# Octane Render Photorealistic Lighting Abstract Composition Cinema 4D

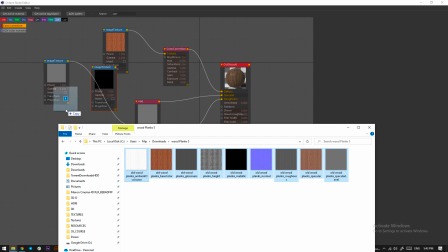(4:02)
So just create an Octane material, select all of these, drag and drop them into the Octane node editor,
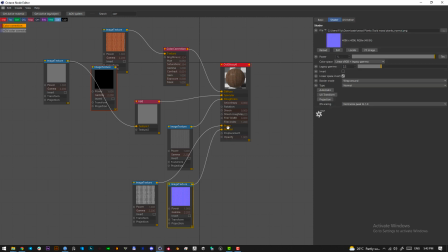(4:09)
and then just add the normal map into the normal, add the height map into the bump, add the roughness into the roughness. Also here in the material for the roughness I just like to change it a bit here.
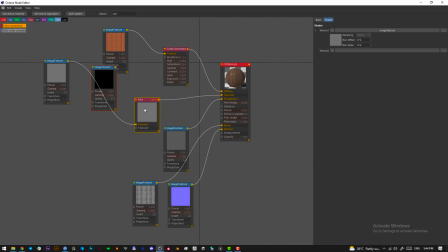(4:30)
So add an add node. Okay, this is not necessary then. So just use the plank specular level for the specular here, and the base color, you plug that into the color correction node and then plug that into diffuse.
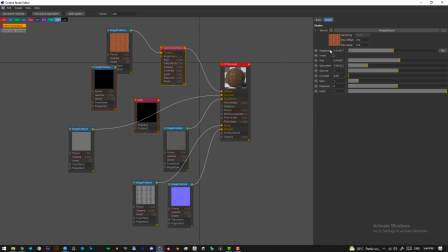(4:47)
And in the color correction node just make sure that your brightness is 0.52 and that the hue is here and the saturation is much lowered.
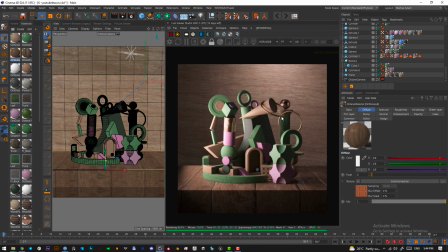(4:59)
and this way you will get this material for the back here.
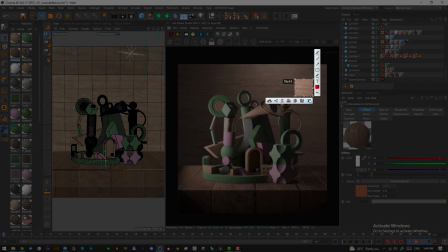(5:03)
And essentially you do the same for the background, and for these little details here that you see,
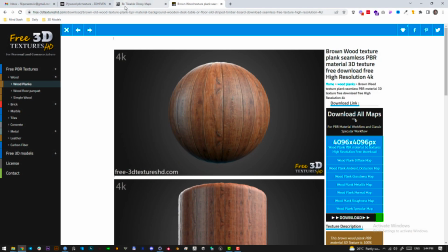(5:10)
you can just download the Cornelius's glossy map, so that's here.
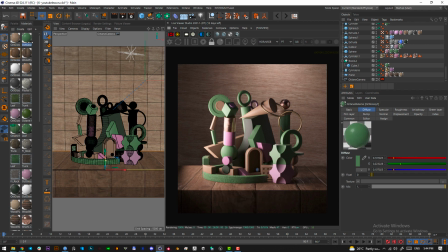(5:18)
And what I did here is that I took this glossy map and I just plugged it into the bump,
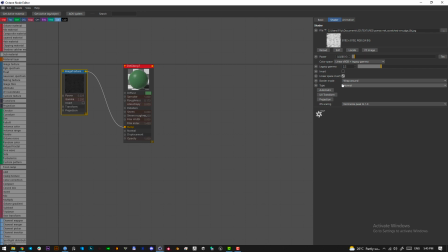(5:26)
but in the glossy map I changed it, the type basically to float and the power to 0.02
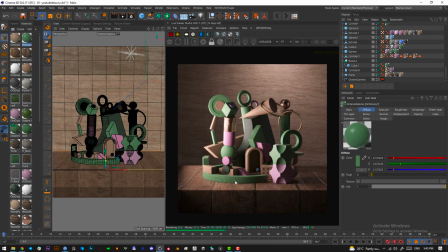(5:37)
into the bump map, and that way you will get this bump effect that almost looks like a normal map, but it's actually made from the glossy map.
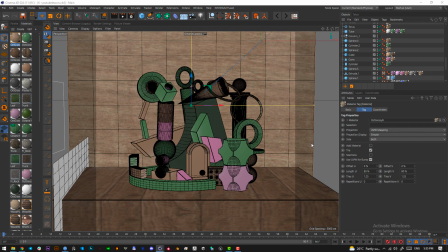(5:46)
So this is our studio here,
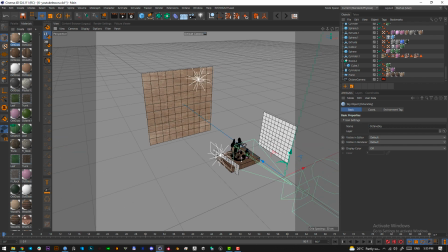(5:49)
and as I explained, we have a wall here 2 meters behind the subject,
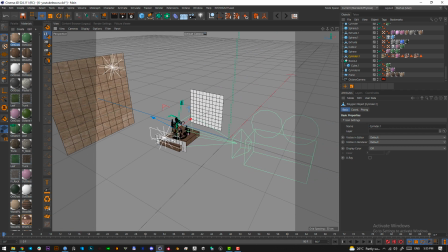(5:56)
which is around 15 centimeters tall, and we have a camera. The camera, it has the portrait focal length, so it's 80 millimeters, so this is also important.
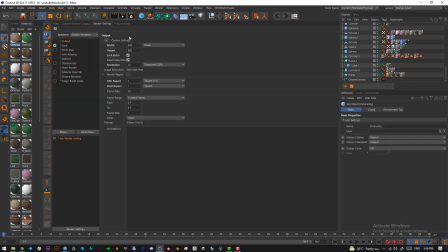(6:09)
And right now the camera here is a square, so 80 by 80.
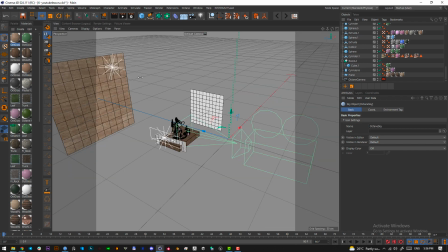(6:14)
We are going to render this in 2K basically. So let me show you and explain the lighting. The idea is to look at this as a photographer would in a studio. So we have our camera here that is
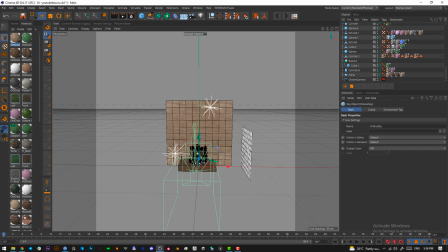(6:36)
our camera here that is looking at the subject, and we have a wall behind.
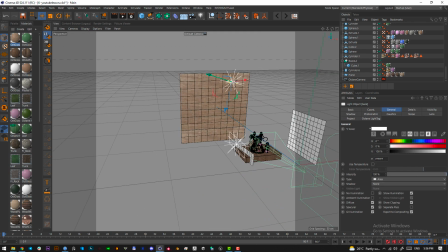(6:40)
So when we want to create a backlight to light up the wall and to give an accent color, and actually like an accent from the subject on the wall here, we have to put the
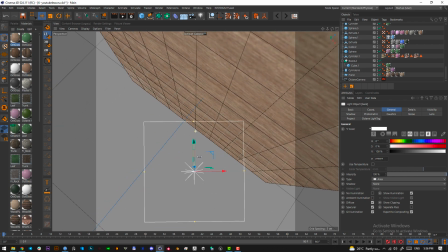(6:54)
light here so that it lights the wall. It essentially looks up from the wall and casts a light somewhere here,
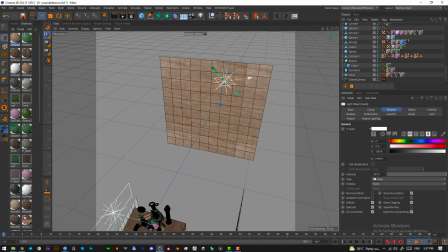(7:04)
as a real world lamp would do basically. And as you can see, this light compared to a default Octane light that you can create,
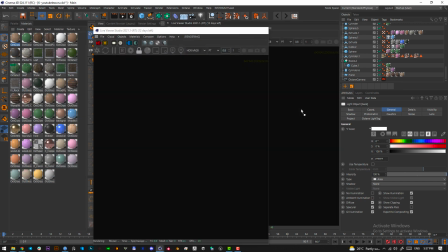(7:12)
so Octane Live Dialog, let's just put it here, and let's create a new Octane light.
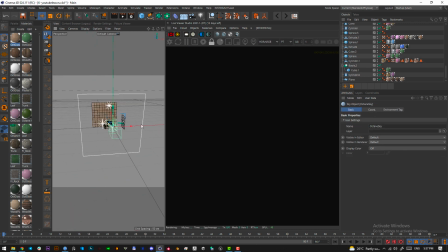(7:18)
And as you can see, this light is huge, and we are not using anything like that, so the size of the light is also important. So essentially here is the light that we are lighting the wall with, and this will give us an accent.
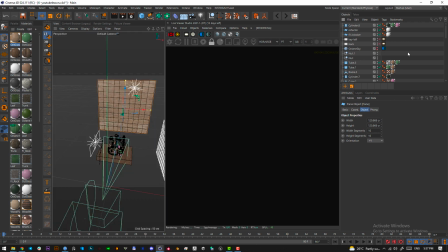(7:34)
Let's turn off all the lights here from our scene, jump into the camera view and light up Octane.
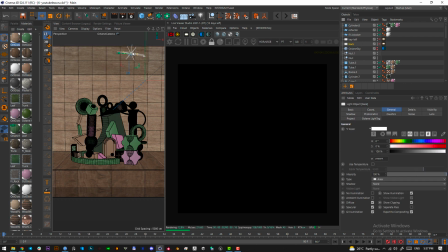(7:42)
So nothing is happening here, but if I select this backlight and turn it on, this is what happens.
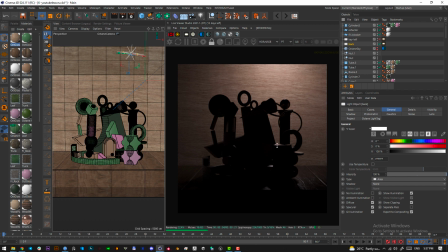(7:48)
So we get the light here, and it's spilling some light here on top of our composition, but essentially this light is here just to add an accent to the background.
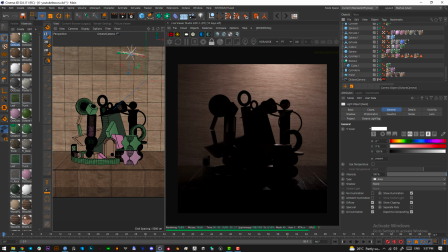(8:01)
So the next light we are adding to the scene is actually the light that will light up the subject,
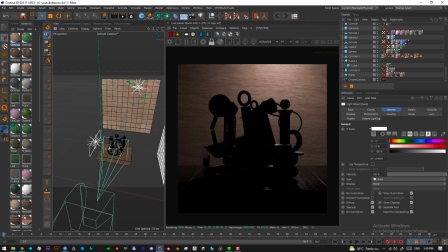(8:08)
and we are using this light here to do that.
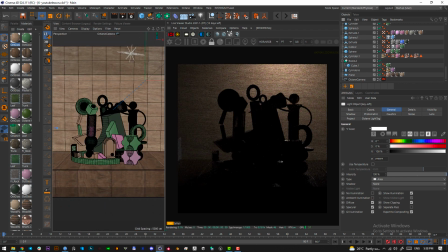(8:15)
Just a second, I'm going to jump into the Octane camera, go here, options, update check, and uncheck camera.
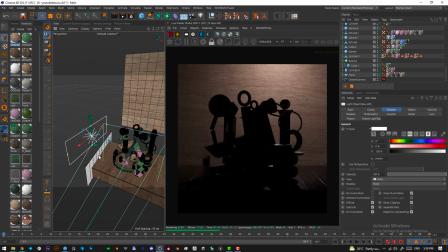(8:21)
And now I can leave the camera view, but nothing will happen. So the idea with this light here is that it is a hot box, and what that means is that it's essentially a bigger light source,
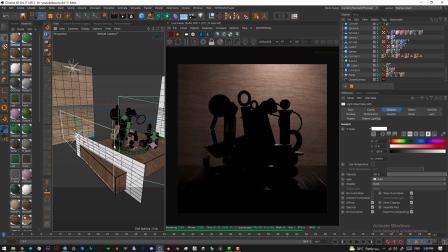(8:34)
and a bigger light source will have soft lighting and soft shadows,
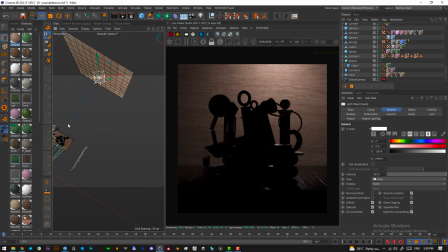(8:40)
while a smaller light source such as this one will have, its lighting will not be that soft, it will be sharper.
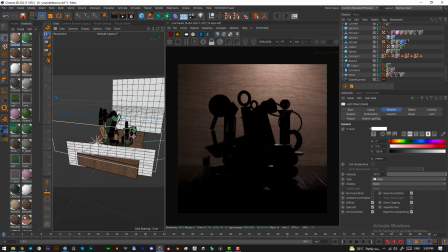(8:48)
So, and another reason why this light is so wide is
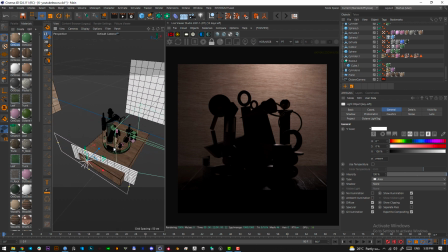(8:54)
that we want the light to encompass our compositions,
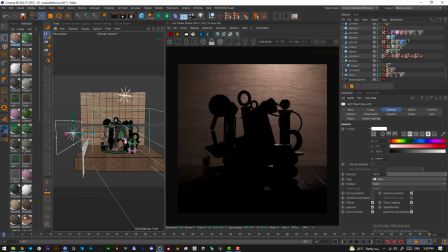(8:59)
to wrap around it, because we're looking from here, we want some light here in the front and in the back, and that's the reason why the light is so wide. We want to wrap the composition from the angle. So what happens here with this light is that this light casts light onto the
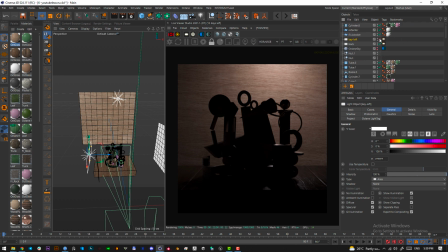(9:21)
composition here, and let's turn it on so I can show you what happens. So this is what happens.
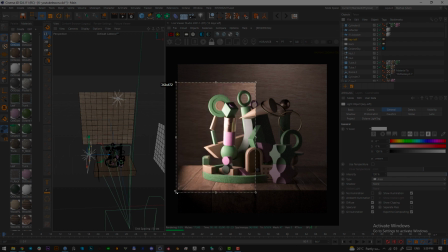(9:28)
And our scene is now lit from this angle. Let's see the intensity of this light.
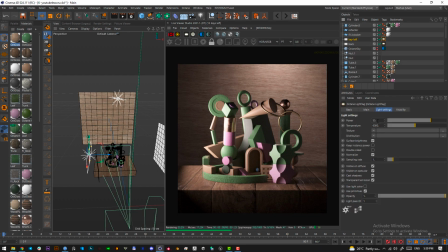(9:33)
It's 55. The power is 55. So the idea when you want to do it like this is that you have the lighting only from the left, but you want to add some lighting from the right as well.
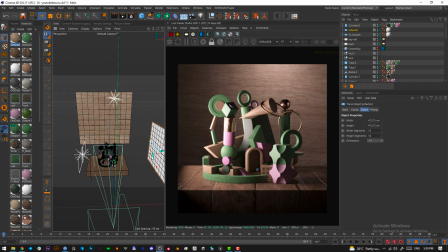(9:50)
And what I did here is I didn't create another light here to light this scene from the right, but I created a normal polygon. It's actually a plane. Here it is. And this plane is around 47 centimeters big.
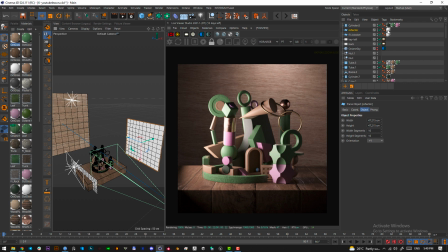(10:07)
It's like half a meter cardboard basically, that has a white material on it, and it's just a diffuse material. It's a normal diffuse material with nothing changed. And what this does, this acts as a reflector. And let's select this one and delete it.
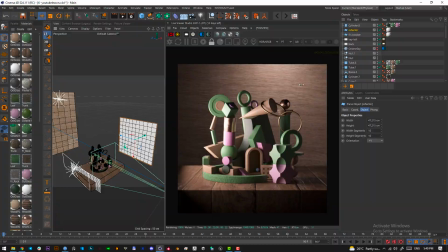(10:26)
So let's delete this reflector, and you pay attention what will happen here to the right side of the image. As you can see, it's much darker and the area is in shadow. It's almost completely black here. And we don't want that, so we put this reflector here. So this light source, it casts light.
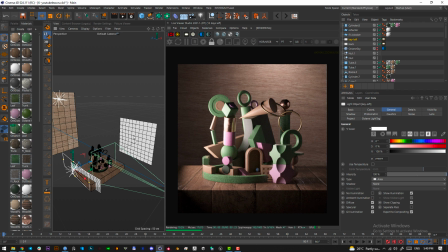(10:46)
Some of the light spills on the reflector and gets back onto the subject and lights the right part of the subject just subtly, so that we don't get really hard light.
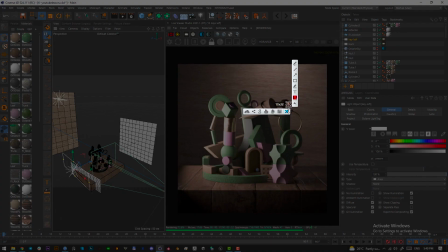(11:01)
The reflector is here. You can see it in the reflection of this sphere.
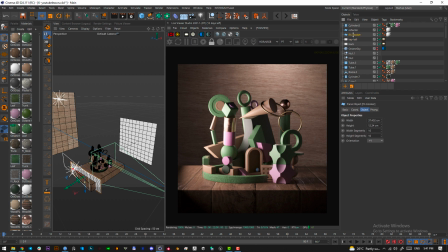(11:07)
So this is the main light and this is the reflector. Let's delete the reflector. As you can see, it disappeared here. So another thing that is commonly used in photography, such as reflectors that we have here, is this light blocker.
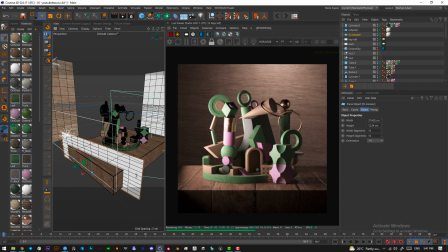(11:24)
And what this does, let's just delete this light blocker, and you pay attention to what happens here.
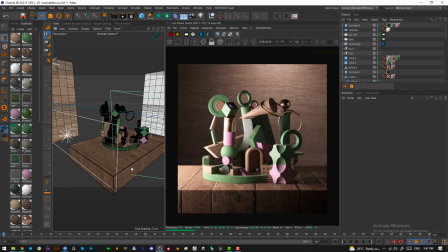(11:34)
As you can see, there's a lot of light coming from the light source.
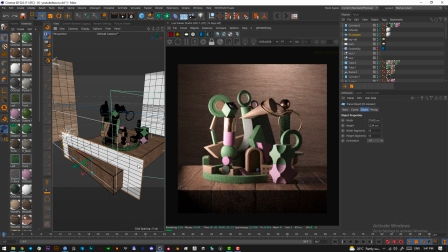(11:39)
So the idea is we want to put some geometry. In this scenario, it's just a plane.
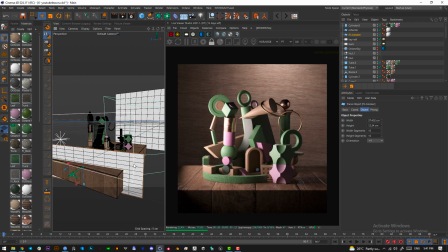(11:44)
We want to put a plane here so that this plane blocks off the light that is coming here.
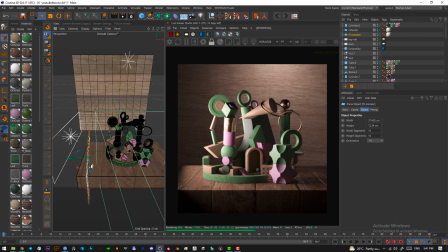(11:51)
And let me show you how that looks like essentially. This is exactly what you would do in the real world if you were lighting a real still life image and you were a photographer. You will put this here and you can see that you don't get any light here. So yeah, this is another reason why we are adding here.